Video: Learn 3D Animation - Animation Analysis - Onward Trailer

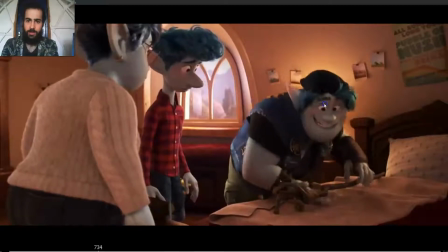Track the arc. On the tip of the nose, see how the head dips down and goes up again.
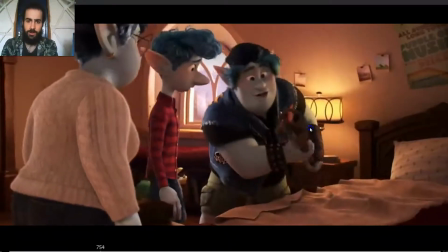So if you drag the nose, moves really fluidly.
Dad was a wizard.
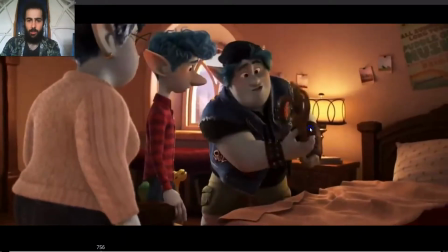Then apart from the timing, like slow, that was a wizard. So this contrast in the timing.
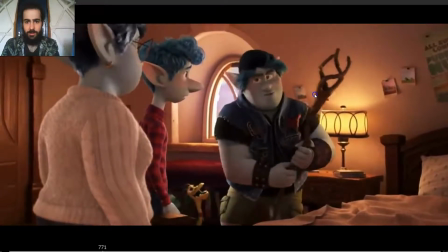Also look at the movement. So he's staring at the thing, and then he leads with the head, with the eyes. Actually. So he leads with the eyes, then the head,
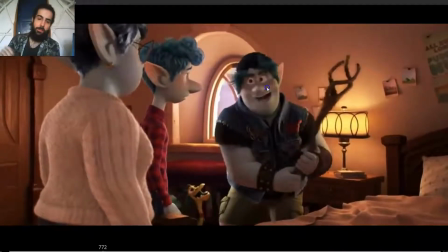and you can see how when he's leading with the head, he's actually pushing the object away from him. So you have that movement in opposite directions. So you have that push away and then bring back really fast.
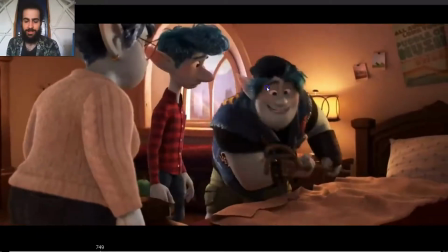See? So it adds contrast. It adds appeal to the animation. See it. It's, you almost don't see it, but you definitely feel it.
Wizard staff. Dad.
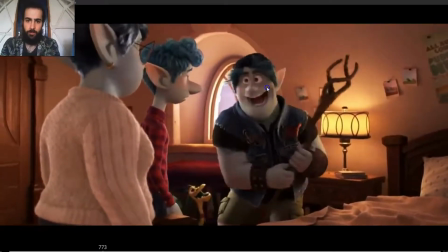See? It's great. So, woo, leads with the head, then the arms come,
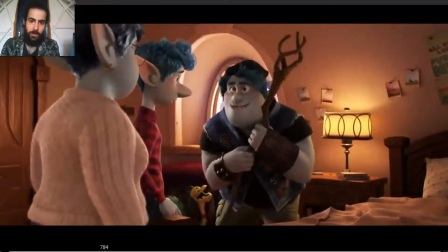and then the arc on the nose as well. Woo. See how the head leads again.
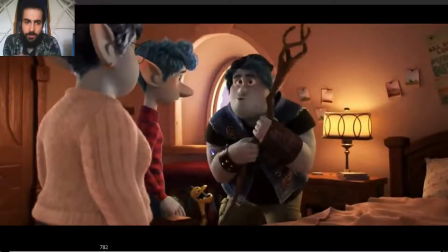Look, the arm, how he goes into a squash pose, and then, wee.
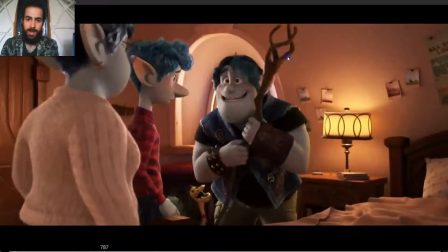Great. How, look also how it reacts to the movement. It settles after the movement ends. So everything settles. It's not all rigid, it's not all stuck together.
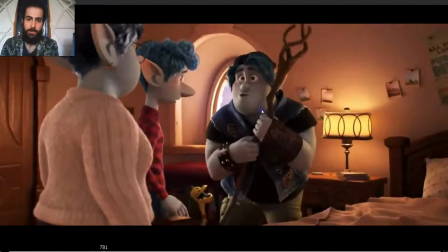Look how the torso start to come down. Great.
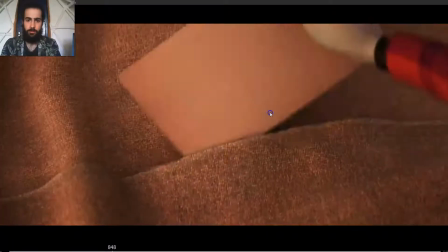What? Your dad was an accountant. This spell brings him back.
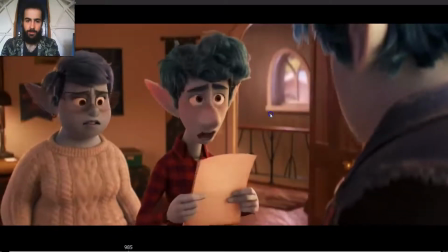For one whole day, Dad will be back. What? Dad will be back. Dad will be back.
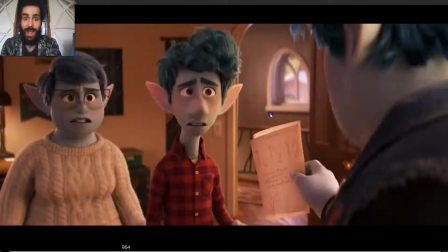Dad will be back.
Great.
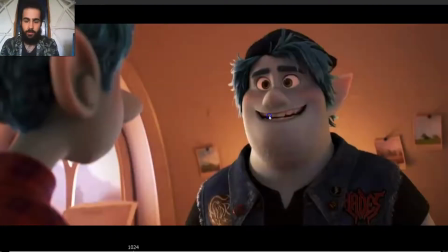What? Back, like back to life? That's not possible.
Great. So, look at the accent.
Be back. What? Back to life? That's not possible.
So, you don't have to have the accent all the time on the head.
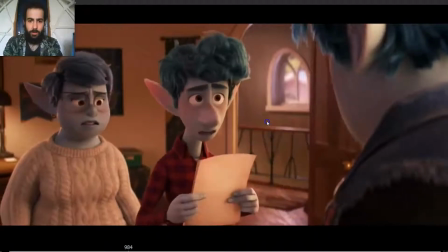Look at how the accent were made here. So, back. So the first accent is back.
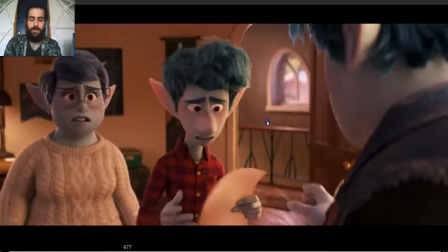He takes the paper back. So he accents with taking the paper back.
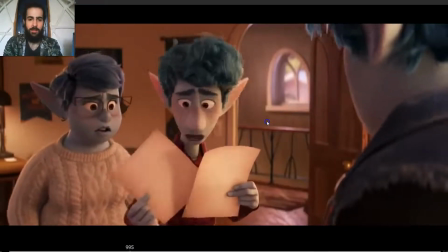They accentuate the back taking the papers.
Back to life.
And then back to life.
Back to life.
See the other. So the next accent is to life.
To life.
They don't accentuate really hard to life. But they accentuate it, so to life.
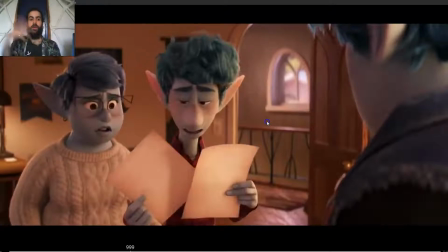So the movement on the with the hand moving the paper, the hand, the sorry, to life.
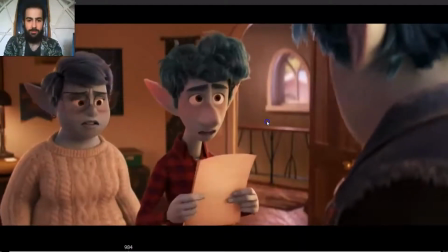Like back to life. Back to life.
See.
Like back to life. Back to life. Back to life.
The accent is when moving the paper. Like back to life.
Life. That's not possible.
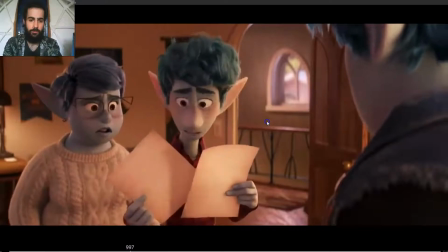That.
Life. That's not possible.
Then.
Life. That's not possible.
And then that's not possible.
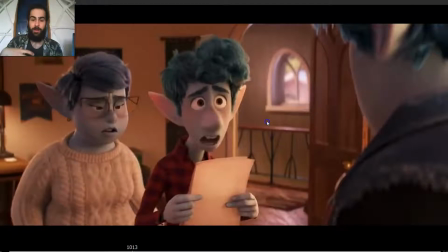That's not possible.
He moves the paper back again.
That's not possible. That's not possible.
So you see how they accentuate pretty much everything, but it's not they accentuated with big accents. You can accentuate things with small accents, like a tiny rotation on the head or a little flicker on the wrist.
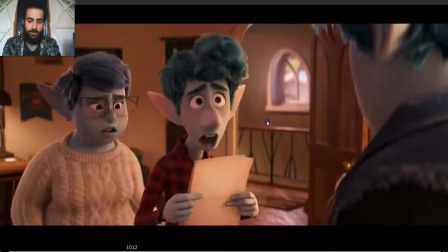You can be original, but see here how many ways you have to accentuate the dialogue.
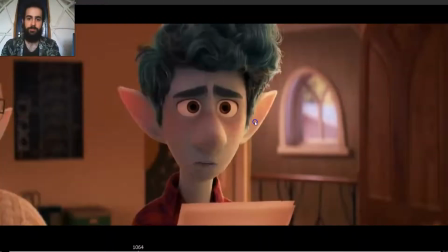Life, that's not possible. That's not possible. I'm gonna meet Dad. I'm gonna meet Dad.
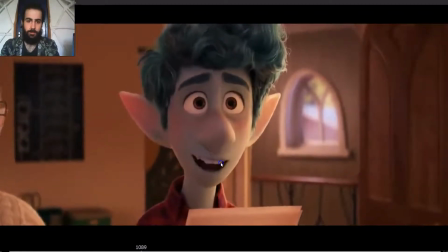He is awesome.
I'm gonna meet Dad.
The breaking up the movement, right?
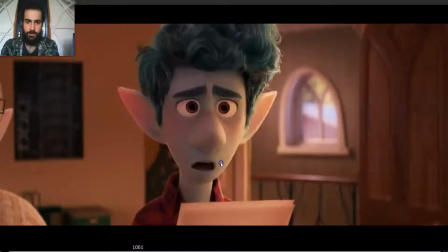Yes, I'm gonna meet Dad.
So here is pretty much the same pose, lip sync.
I'm gonna meet.
So the eyebrows go in two movements.
The eyebrows meet Dad.
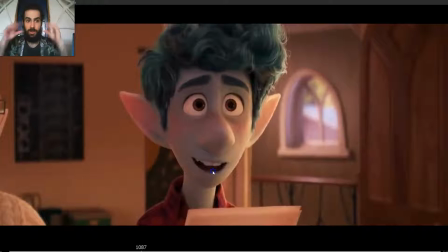So it's like meet Dad.
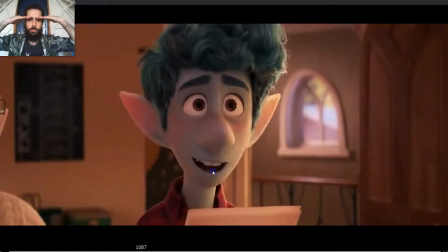So instead of one movement, just one pose and then to the next one, we're gonna meet that. So the eyebrows go up a little bit and then they finish the movement. So you have a contrast, you have variation, you have a texture on the movement.
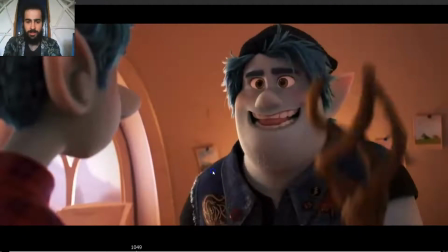It's not just one movement, it's a small movement and then the big one.
I'm gonna meet that.
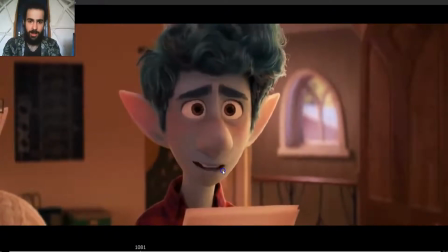See, I'm gonna meet that.
See how the eyelids also go up a bit.
I'm gonna meet. First movement, I'm gonna meet that.
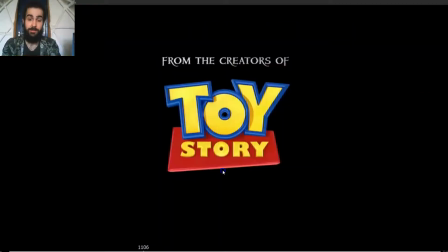Dad.
And see
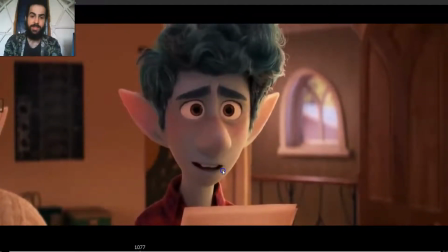how when he says dad and the head rotates up and the eyebrows go up, how he opens the mouth, because he's saying dad. And so it feels when the jaw goes up again, it feels like that when he says dad, that the jaw is dragging back and then coming up again.
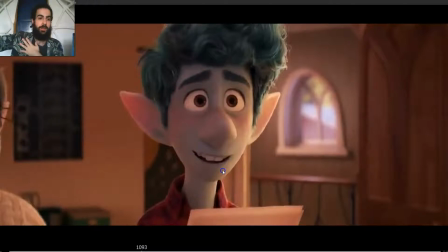So the same when throwing something that the wrist and the arm drags back, the same feeling almost on the jaw, like, but it's not like the jaw is dragging, it's actually saying that, but in the animation it feels like almost it's dragging back, so it's
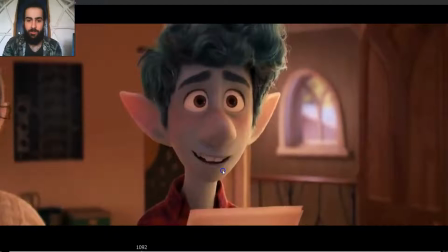that, as the head is rotating up, he's saying that, so the jaw is going down and then going up again, so it feels like it's dragging back.
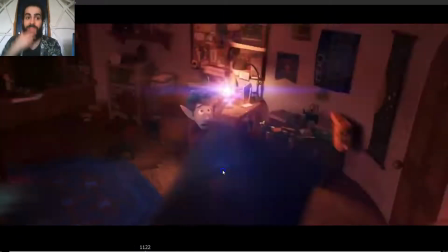I'm gonna meet Dad.
Dad is going up again, so you have the overlap on the face.
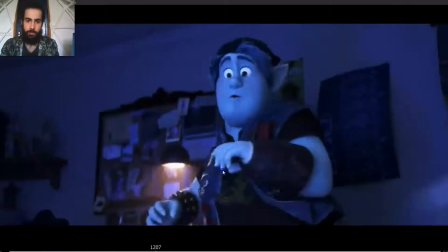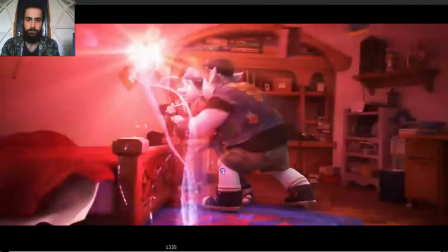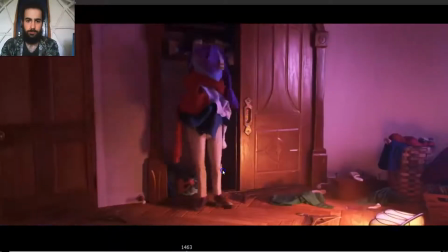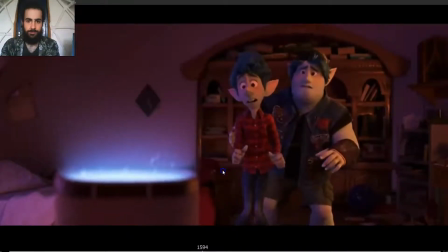I definitely remember Dad having a top part. Oh, what did I do? Hi.
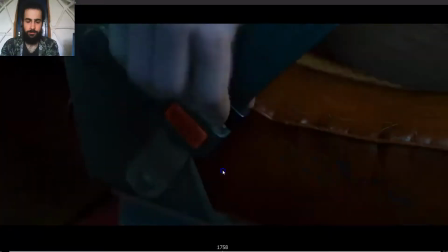We only have 24 hours to bring the rest of him back. Until then, ta-da!
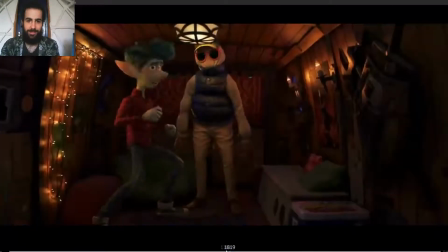Oh, that's great. Then, the rest of him that's back. That's great, indeed. Until then.
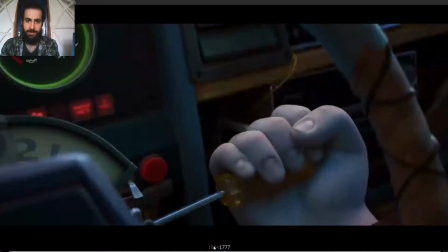First, look how... Okay, so he's placing the upper part of his dad on his legs.
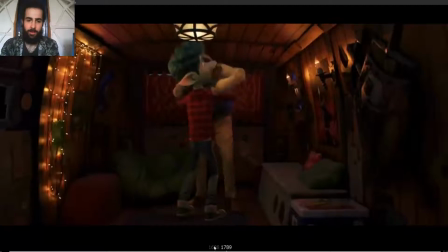And you can see how the movement is... like quite even, but then at the end,
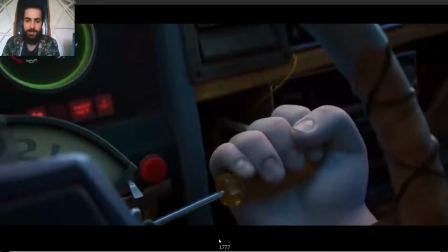so it's like lifting and boom, the spacing speeds up as he drops the upper part.
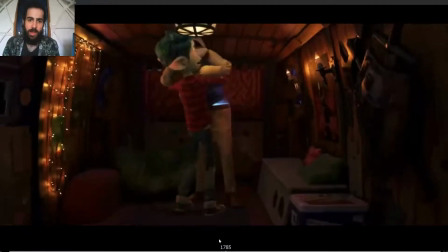So boom, it's not hyper exaggerated, but you can feel it, right? Boom, so it's ooh, boom,
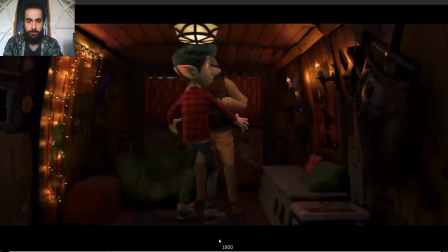the body goes down. Boom. Then there's a small pause, so you have boom, a small pause, a small moving hold, as he's trying to figure out that it's not gonna fall, and then moves back.
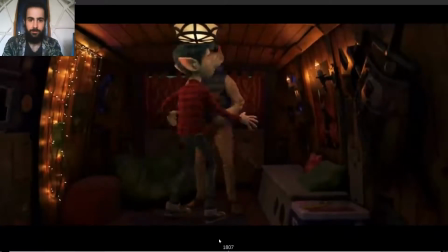Then, so deep down and back. So boom, hold and back.
Until then, ta-da! Ta-da! Ta-da!
Look, the head rotation, ta-da! So ta-da!
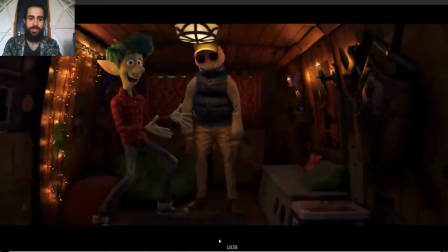And then, so you can see how the move, they don't happen all at the same time. So ta-da, he says, ta-da, then the head falls, then he darts at him, maintaining the same pose, like, okay, it's not falling. Completely falling, is he staying there?
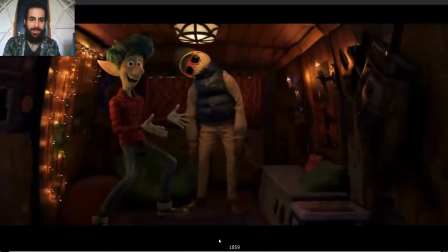Great. Enough for me.
Like, checking if he's gonna fall or not.
Great.
And you can also see it's not just the eye darts. You can see how the eye dart lead the action, but the head is also rotating.
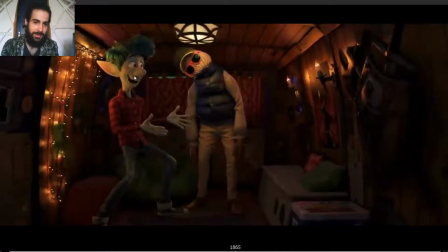And then the head leads the action back. See? So, here's the beginning of the movement. The eye dart looks at him, the head rotates as well, and then going back, the head leads the action, and he looks back again.
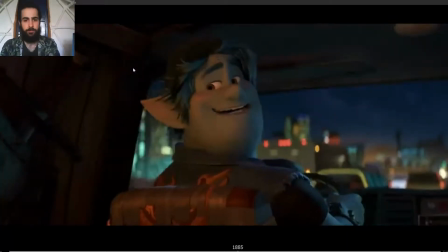Oh, that's great, Dad!